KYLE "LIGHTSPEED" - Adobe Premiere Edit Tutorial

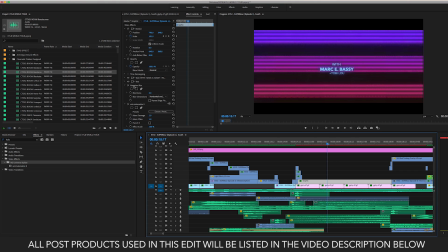(12:29)
So on the graphic, I threw on a little Gaussian blur, which I usually like to throw a Gaussian blur on all my text. Otherwise, the text is always a little it's too sharp. So here it's just very subtle. It's a 3. Sometimes I go all the way to 15. I just feel like it adds a nice little softness to your text where it doesn't feel too harsh and sharp.
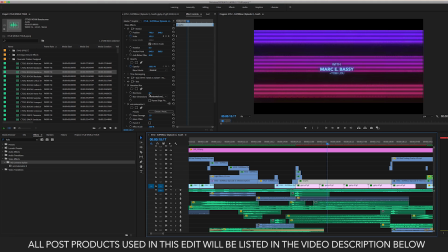(12:48)
I feel like a lot of people don't do this or realize to do this. And if you actually look in a lot of movies and stuff, the titling will sometimes not be as sharp. And so you'll see,
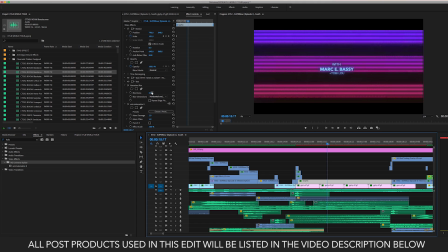(13:03)
or you don't really see it, but behind the scenes, they're really probably throwing on a slight bit of blur just to soften it ever so slightly. But same thing, instead of throwing it on the clip,
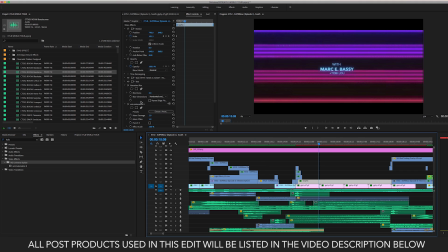(13:15)
this time I threw the holographics preset onto the titling. So it gave it kind of, you can see the lines through the titling, and it kind of, if you're watching the video, it actually like distorts as it's going, and it kind of flashes,
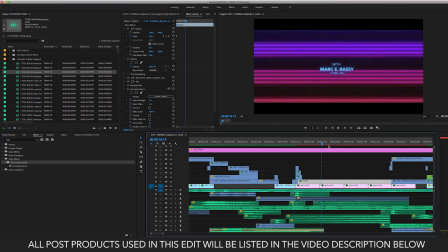(13:30)
and the name will trip out a little bit. And so I wanted everything to kind of have that trippy, vintage, vibey feel. So I added that to the text as well. And underlaying that, I have this kind of sound.
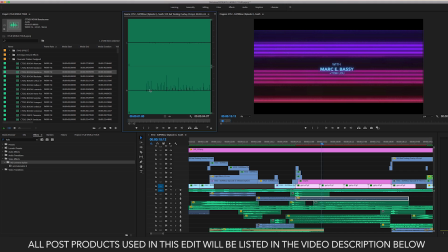(13:45)
I don't know if you'll be able to hear it, but basically it's a bad tracking sound, like a VHS kind of gurgling or skipping. I don't know if you can hear that, but it's all in the details. Subtle details like that really do matter.
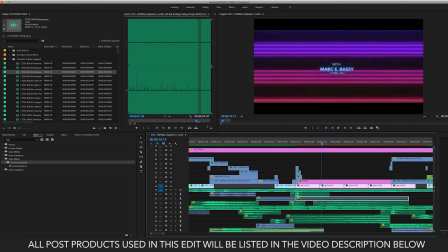(14:04)
So I have this text title, it's kind of tripping out, glitching slightly, got this vintage kind of blurry, colorful background moving, and so you want to enhance that with any sounds possible. And so this little bad VHS tracking sound is just subtly laying there in the background, along with this
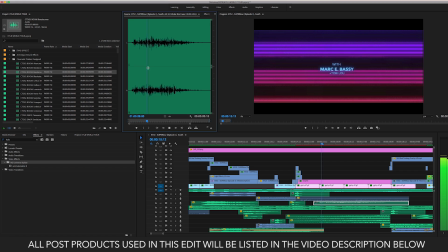(14:25)
exhale blurs, and you get these kind of whooshes. As you can see, how many layers? 1, 2, 3, 4, 5, 6, 7, 8.
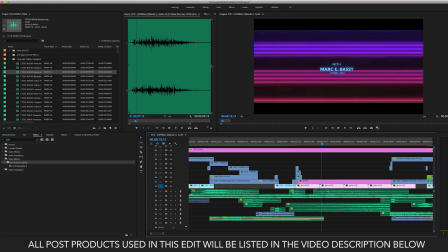(14:38)
8 layers. Again, one of these are music, but you have 8 layers going on here as far as audio purposes go. And then let's move on down to the transition.
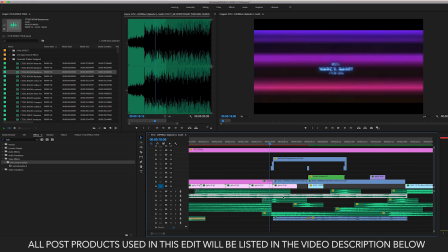(14:52)
So again, I pretty much used that sound throughout the whole thing to signal a transition between scenes. You can see the glitch out right there. Right as it glitches, I throw in the sound.
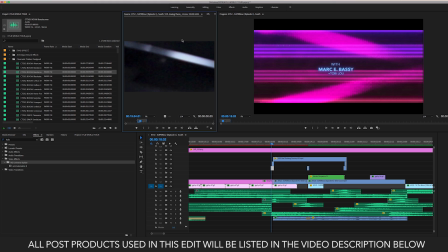(15:06)
And then I have two of, again, going back to the VHS analog flares, I simply duplicated them. So there's two of them right here, if I zoom in. And then I flipped this one, so you can see it here.
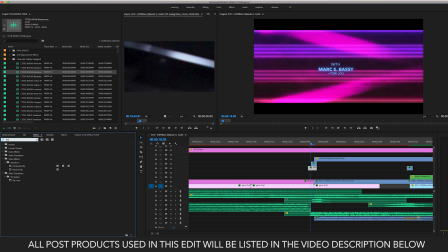(15:19)
And then all I did was simply come to a flip, and I vertically flipped the other one so that they kind of mirrored each other. And again, I colored them. We'll come up in here. So I threw on a tint. A tint is how you can kind of change colors of certain images, backdrops, or whatever.
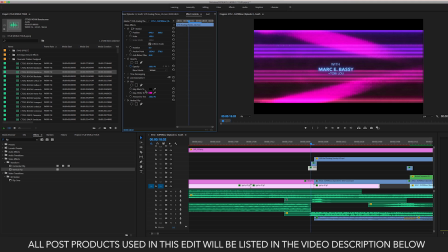(15:38)
And so I threw on a tint. I left the map black to black. If you want to really change the color, you're going to always leave the top one black, and then you're going to map white to whatever color you want it to be. So if I wanted this VHS color to be freaking lime green, if I switch that, it's going to turn to lime green.
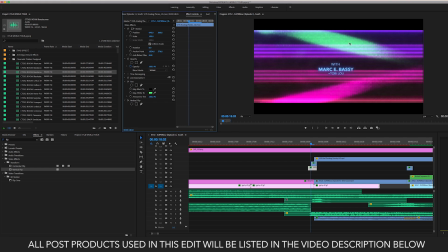(15:55)
So then I changed the tint, again, added the hollow matrix, and gave it this with the sound effect, this little transition.
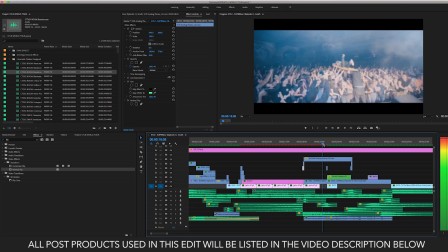(16:06)
From there, and again, with all like the Tropicolor effects and stuff, they're all QuickTimes.
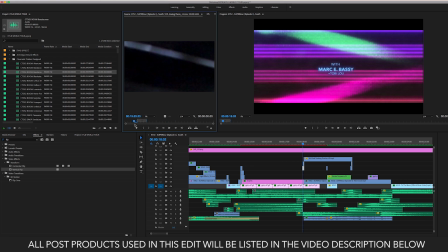(16:14)
Like, this is just a QuickTime file right here. You can see the VHS analog, what it does. That's the clip. And that's a QuickTime that you can use in any editing software. You just lay it in, and then you change and mess with it. Like, this right here looks nothing like this.